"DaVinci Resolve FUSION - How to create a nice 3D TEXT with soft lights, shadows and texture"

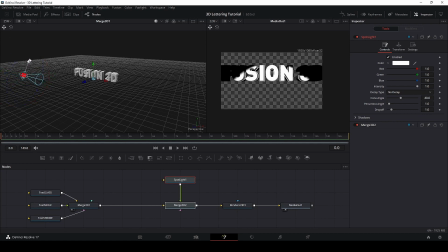246s
Just rotate something, go back from the top, and this will be my main light. Also, I will add a camera.
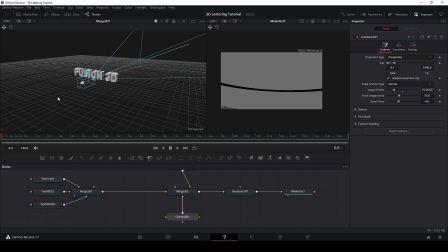262s
And zoom out so I can see my text much better.
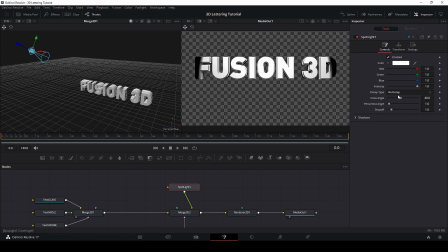270s
And now, with my spotlight selected, I will change the K type for linear. So now it's much more natural, and make the first adjustment. I will make closer.
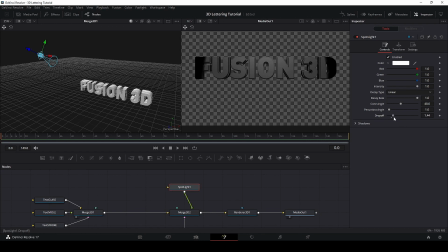286s
I will take droop off a little bit more, and penumbra angle I will make bigger. So this make like a nice transition here. And even close,
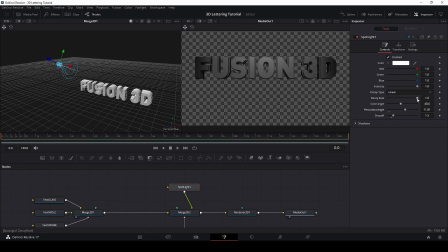303s
something like that, and decide it just a little bit more. Just an adjustment. So this is the main light.
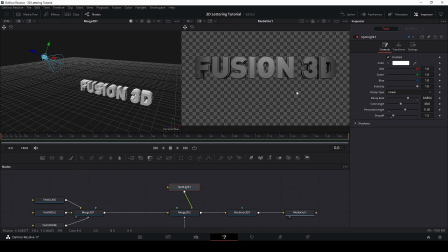320s
For now, that doesn't look good, and it's okay.
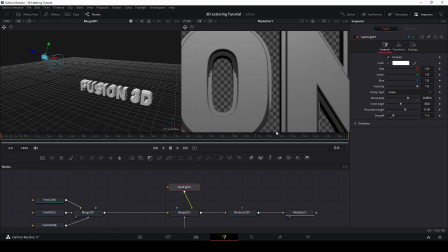325s
So let's talk about shadows. This is super important.
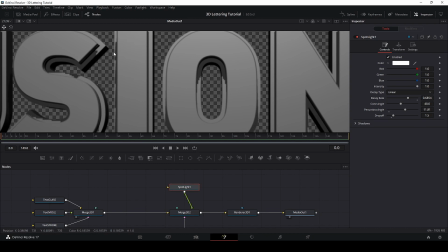332s
So if you can see here, my shadows are very bad. Are not good.
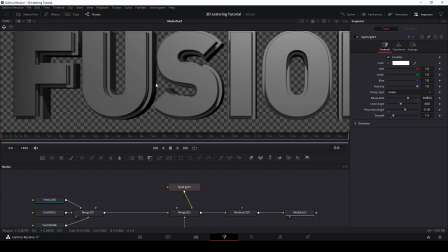340s
Also, this is very hard, pixelated. So how we can fix that?
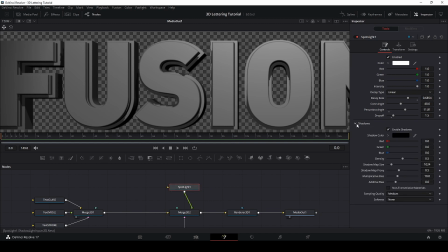346s
So we click in Spotlight, came here in Shadows, and Softness changed to Constant. So now, look at how different it is. Everything is very smooth.
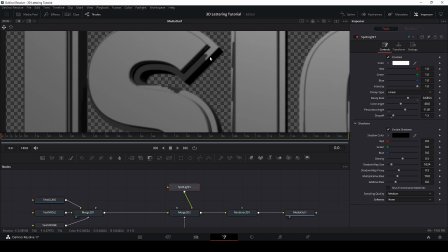361s
Look here, this corner. So if I change again, really bad, and really good.
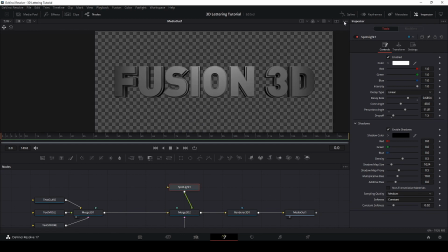370s
Now, before I adding more lights,
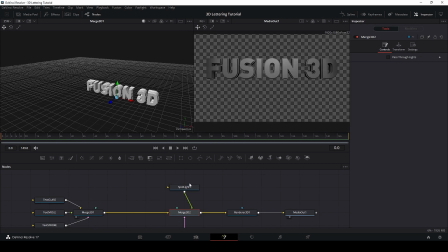376s
I would like to do is, I will put my camera in the exact position that I really need. I have a lot of ways to do something like that. I will click in the camera, go in transform, I will select use it target.
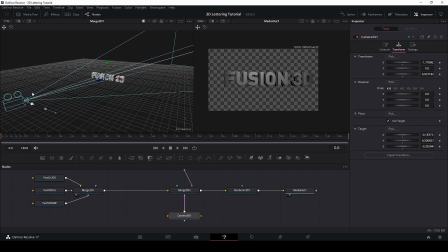394s
Now if I move the camera is always looking for the same point, for the target. So let's pick some nice view here from the camera, maybe something like that, or maybe something like that could be good.
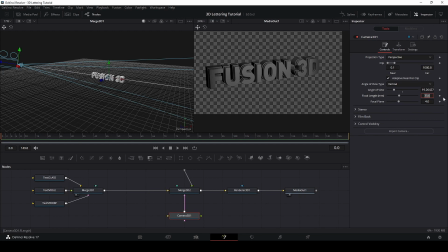418s
And it's too big. And I will change my focal length to 20 millimeters.
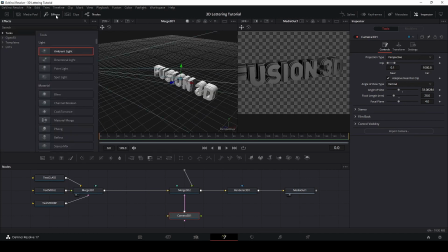429s
So let's start adding lights here. I will click on effects and add a point light. Okay, let's move this on the corner and connect my point light.
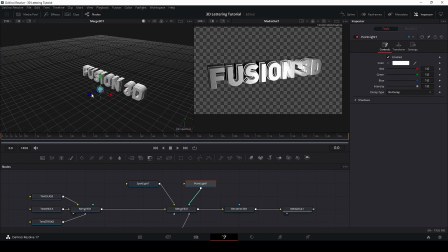448s
And let's fix here. I will put just on the top, bring down, and change for linear for make more soft lights. Go to shadows, clicking constant. So we have these nice shadows.
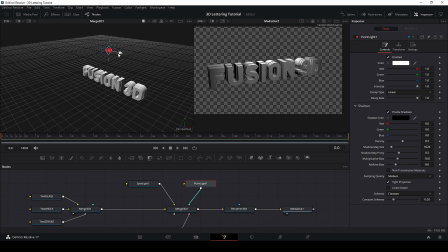468s
Okay, so let's pick a good position. Maybe over here. Turn down the intensity, it's way too much. Something like that.
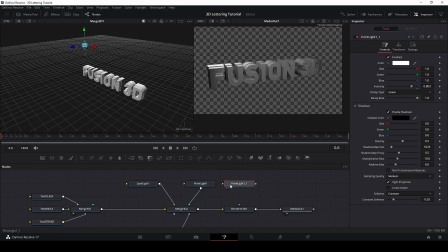486s
Control C, Control V, you duplicate the slide.
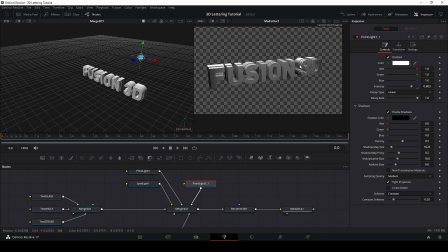495s
And put over there.
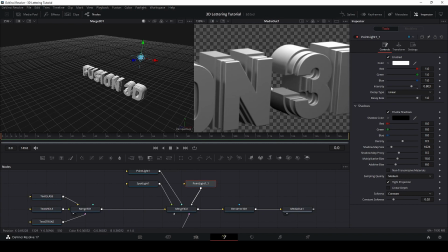499s
Okay, so now if you look close, you see we have these nice shadows.
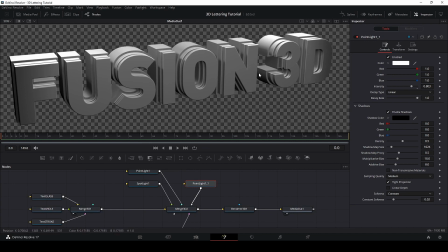507s
It's very clean, it's nothing too much. I will add some light on the front now.
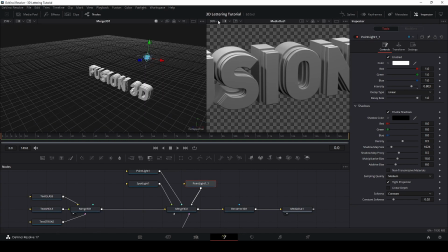515s
Let's go back to monitors. And let's add one more.
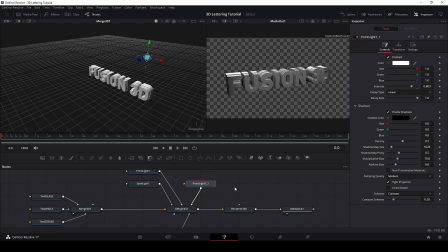522s
Control C, Control V. And just put on the front. For this one, I would like just highlight the letters. So let's turn down the intensity and find the best spot.
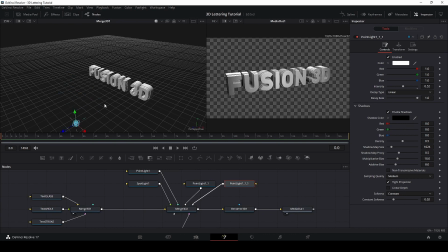541s
Maybe it's over here. Okay. And maybe some light just here in this corner, because it's very dark.
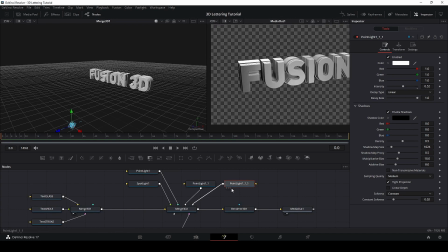553s
So here, this light here, Control C, Control V,
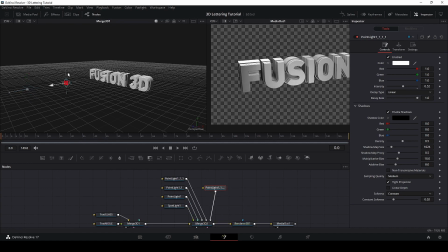572s
and just let's move. Let's find where this light is super bad position, and here we go.
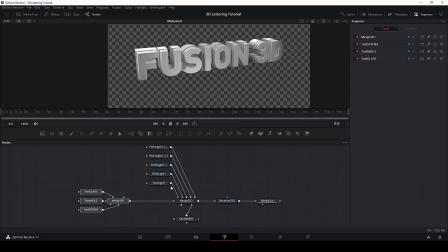588s
So now we have our test here and lightings. And if you can see at this point,
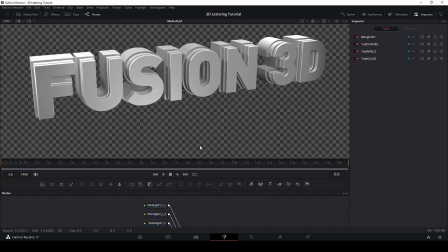598s
without add any color, we have a nice lighting. So we can see it's everything smooth, nothing crazy, nothing sharp. This is what I'm looking for. This part is completely done.
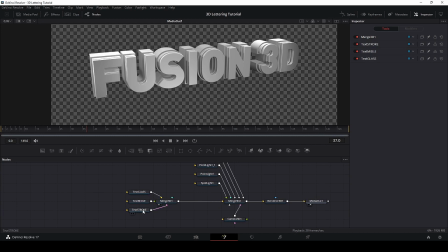616s
So let's move on and start adding colors. So I will select stroke and clicking shading.
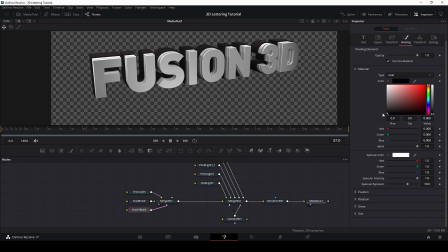623s
And maybe black. I will avoid like a very dark because I want to see details. Okay.
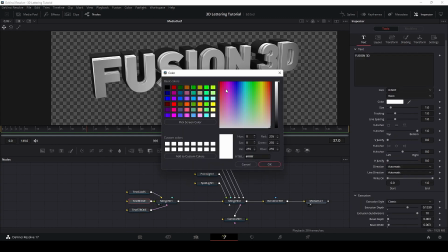635s
For the middle, I will click in, pick some red color.
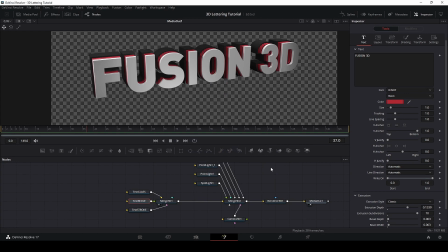644s
That's it. And let's keep it white for now. Everything works fine. Very soft lighting. Now for make this better, I would like add some texture to my test.
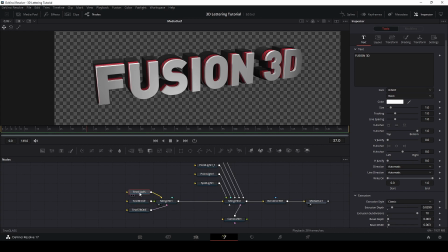660s
So I will click in the glass, shading, turn down the alpha a little bit, maybe 0.6.
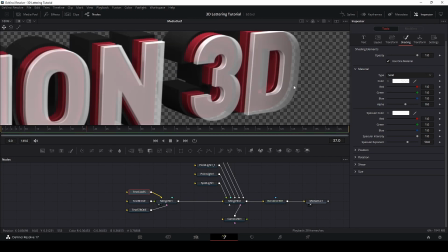674s
So make transparent, like emulate something like a glass.
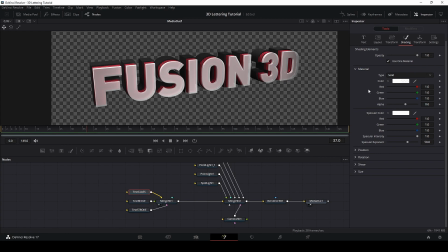680s
And I will click in type image.
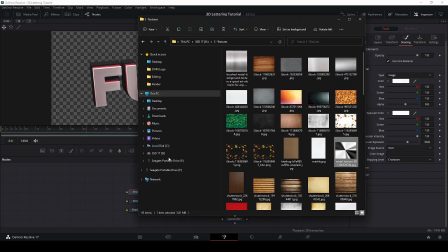685s
So now I can add some image for the texture. I will come here to my texture and I pick this one that I like it.
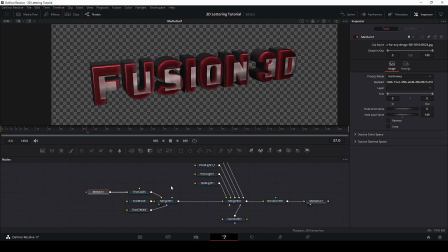697s
And just connect on the top and see what's happened. This happens because it's too small, because the texture is small. No problem. I just need to add a transform node and rescale. Oh, it's not connected. Here we go.
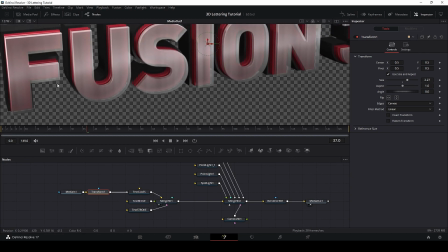720s
And now I have a texture here. It's very soft, but this is that I'm looking for.
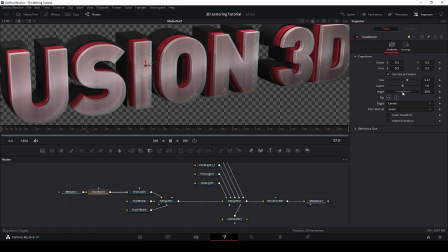727s
I'm not looking for nothing crazy. I will turn, let's change here.
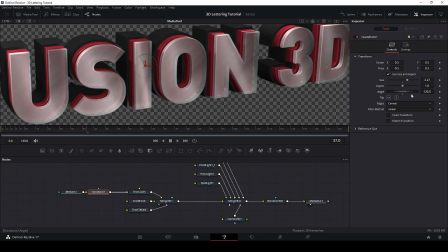734s
Maybe something like that.
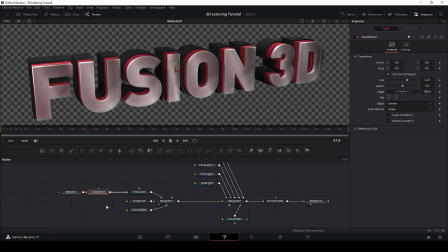738s
And now I have something that I like. I can even repeat for the middle.